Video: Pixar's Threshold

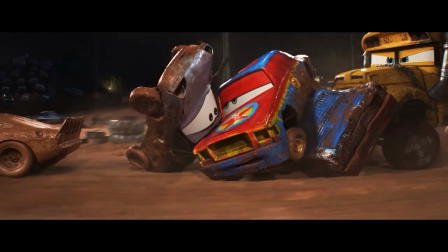(12:20)
I think the Thunder Derby is obviously where most of the visual comedy is centralized and I think that section of the film is probably the weakest part but it doesn't feel like 3 is suffering from slapstick tonal inconsistencies or employing humor in a way which actually deflates its more honest moments.
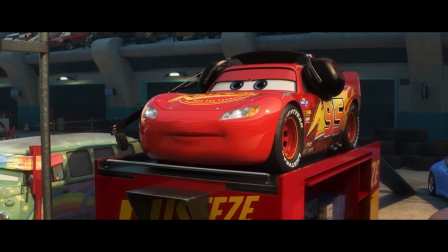(12:36)
It also doesn't end up shooting too high on the emotional scale or constructing a designated cry time just because it needs to,
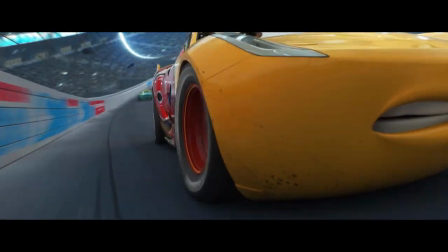(12:43)
and instead works up to its climactic moment as a thrill instead of being a weeping time.
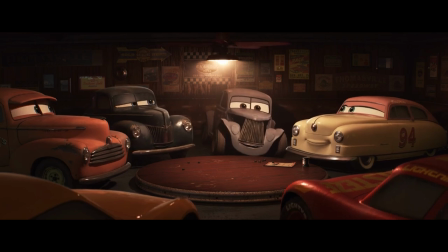(12:48)
It knows that it's an exciting movie first of all. It's not trying to make the car movie get you really in your feelings.
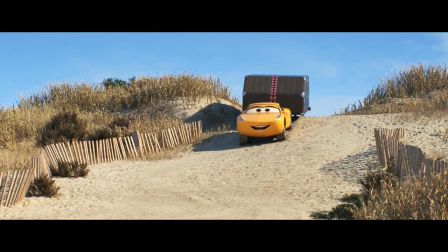(12:53)
In regards to Cruz from Urez, I think that Cristela Alonso is some seriously great casting here.
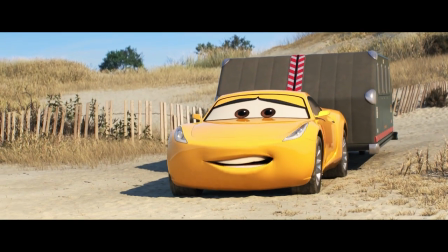(12:59)
She's got a terrific range at his character, able to sell the moments of competitiveness. The patronizing training scenes are very funny.
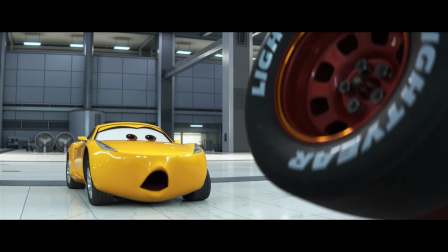(13:06)
The more emotional scenes come across without going overboard and she actually has a really great scream.
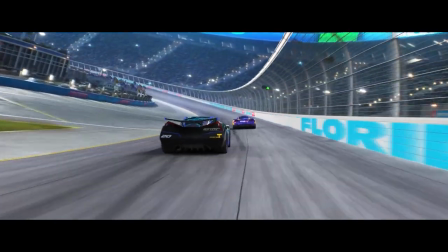(13:11)
She pushes Lightning's character into a more interesting place while also feeling very three-dimensional herself and I
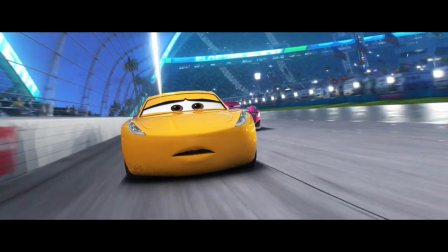(13:17)
end up really liking the character because the voice makes her so identifiable so quickly.
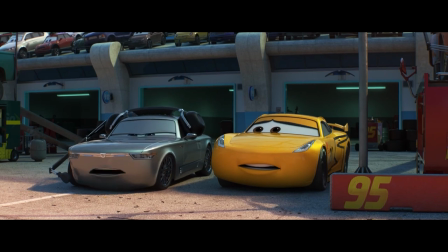(13:22)
This is the second time however that Nathan Fillion has shown up in a Pixar movie in a role that the man ain't suited for.
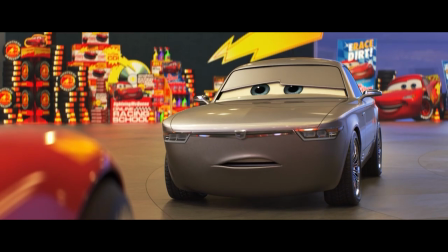(13:29)
He played a jock in Monsters University and here he plays Sterling, a rather one-dimensional bad, rich guy who ends up kind of becoming the villain of the piece.
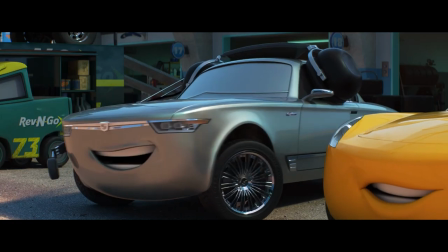(13:37)
Well, a secondary villain of the piece alongside Jackson Storm. Fillion has got a lot of voice acting experience.
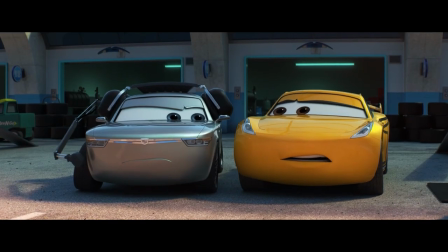(13:42)
He's been in some very high profile video games and television series as well. But the dude's voice is smooth as silk.
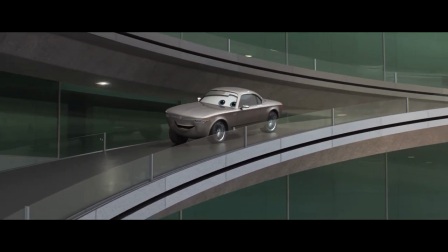(13:48)
The man is suave as all hell. And I don't know why Pixar tried to put him in an antagonist spot twice.
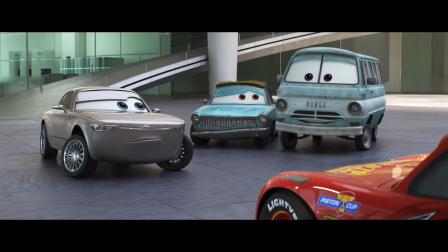(13:53)
It's not the best use of him.
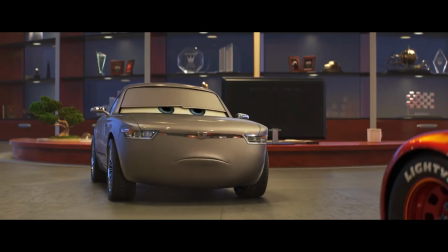(13:55)
And as a result, Sterling feels like a very by the numbers, unremarkable, obvious character, because I'm not sure Fillion can really bring his strengths to it.
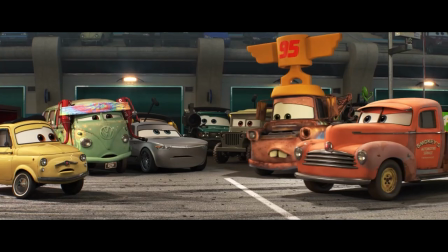(14:04)
It deflates a fair bit of the tension about the story and finale at the last moments here.
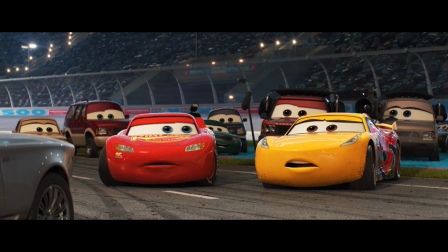(14:07)
Not sure that that's entirely up to the casting, maybe more so just the element of villainy, Sterling himself and what Jackson Storm kind of turns into by not really being used all that much,
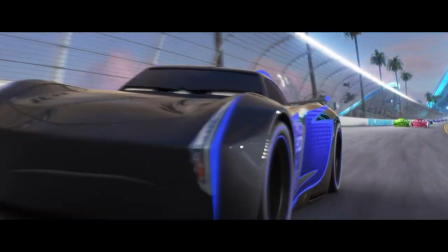(14:16)
not really being a spot where Cars 3 breaks from any sort of formula at all, and the place where its choices definitely feel the most obvious.
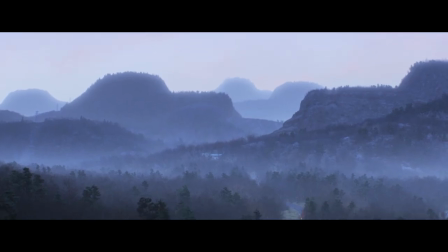(14:24)
In terms of visuals for this film, there's a couple of moments where if there aren't any cars on the screen, the whole thing honestly looks frighteningly photoreal.
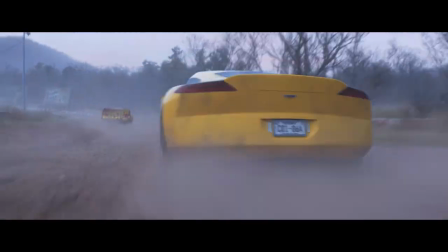(14:31)
The dust and the water effects are off the chain here. The bit where McQueen gets blasted with water and it washes the mud off of him is absurd.
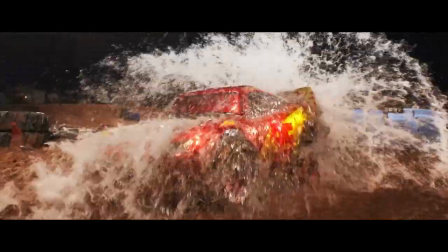(14:39)
How do you do this? The camera swing around him with all the wet mud and the glistening paint here is ridiculous.
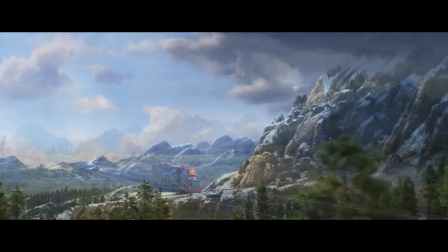(14:45)
There's a section where Mac is driving across the country and there are matched cuts across different regions. but Mac very clearly doesn't match position frame to frame,
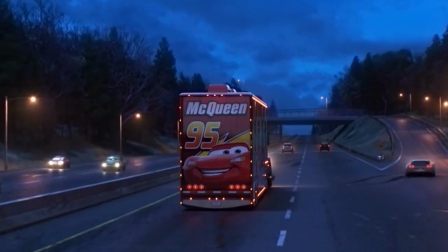(14:54)
even though he could. I really love animation filmmaking.
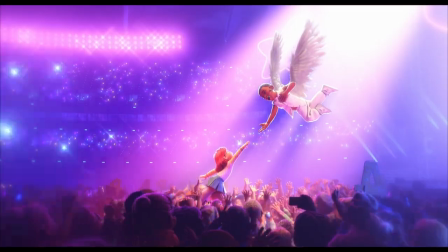(14:57)
I'm very much enjoying the recent trajectory of characters in big budget movies being more overtly animated and less real looking.
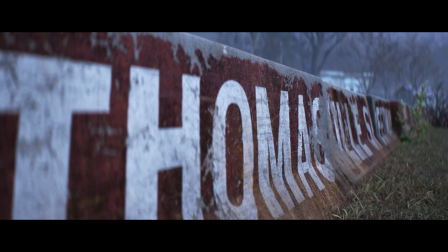(15:04)
But that kind of realistic detail with the shooting, as if the film was shot live action,
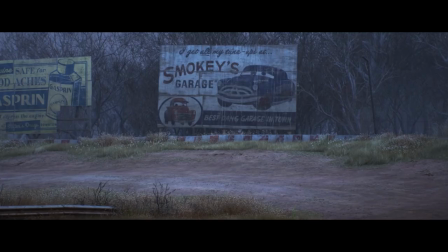(15:09)
is a direction I have consistently enjoyed in Pixar's work and would love to see them maintain.
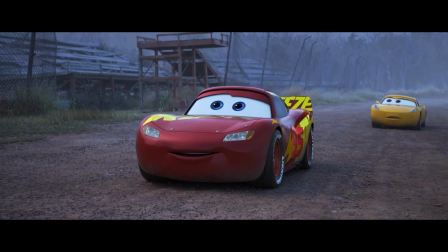(15:14)
But by this time, basically, it feels like Pixar have the visual prowess to basically do anything they want.
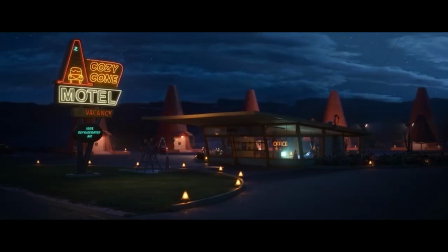(15:20)
And so their choices feel way more deliberate, particularly with character design.
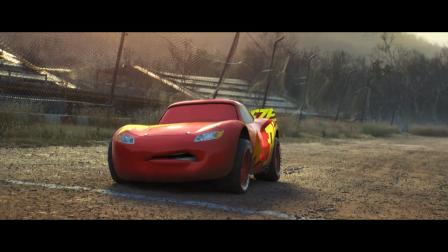(15:25)
It might be within their powers to make a film which looks like actual people in the real world by this point.
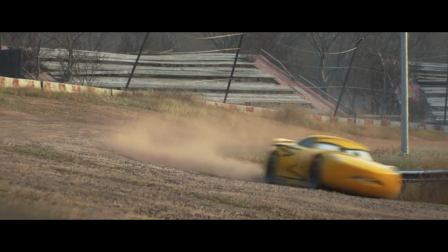(15:30)
And it's the cartoonish tilt of the characters popping on top of their realistic worlds, which has become a visual niche that they've really worked out in the past few years.
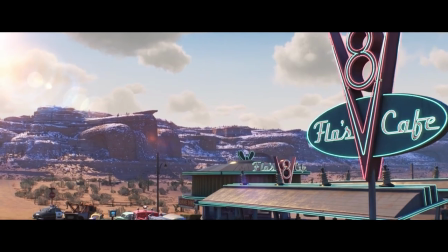(15:39)
I think Cars 3 shows off that spot very well. I don't really remember any early Pixar movie being nearly this bright.
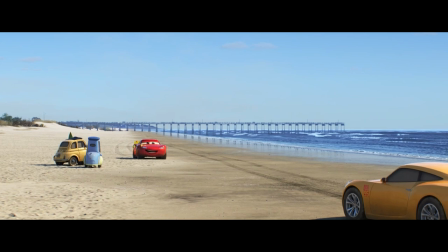(15:45)
You can almost feel the difference between the emotion of the open, broad midday sun and indoor fluorescent lighting environments.
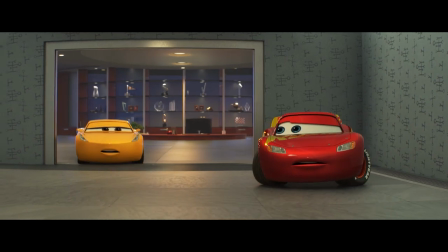(15:52)
There's just more life outdoors. There are multiple directors of photography on this project at least, which really helps all of this come across,
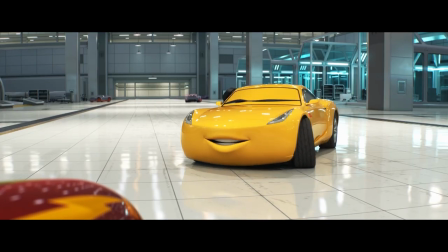(16:00)
but maybe I just own the 4K box set and watched it on an HDR television and that is just so,
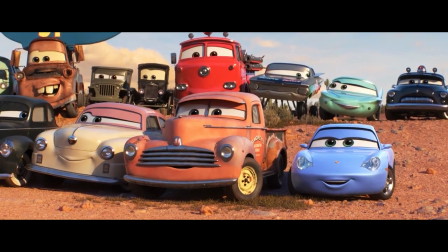(16:06)
so much fun and I love it. The music of this movie is slightly underwhelming, however. It's a Randy Newman score,
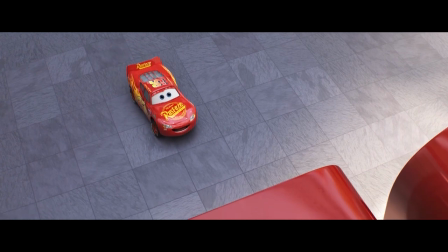(16:12)
so you're gonna get touches and moments which feel like they're straight out of the toy franchise every now and again. but Cars'
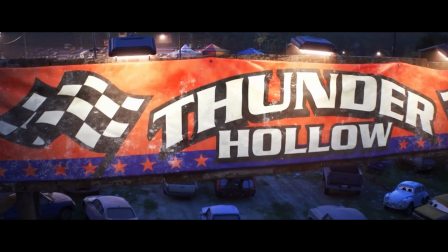(16:17)
ability to more openly use commercial songs and rock music does save it at important times.
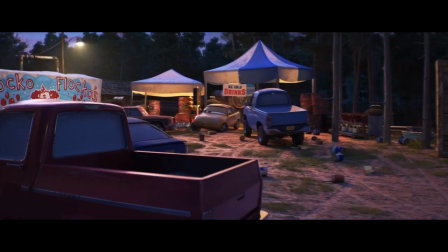(16:22)
There's a couple moments of some beautiful Telecaster twang or generally awesome guitar tone that I definitely just have a soft spot for.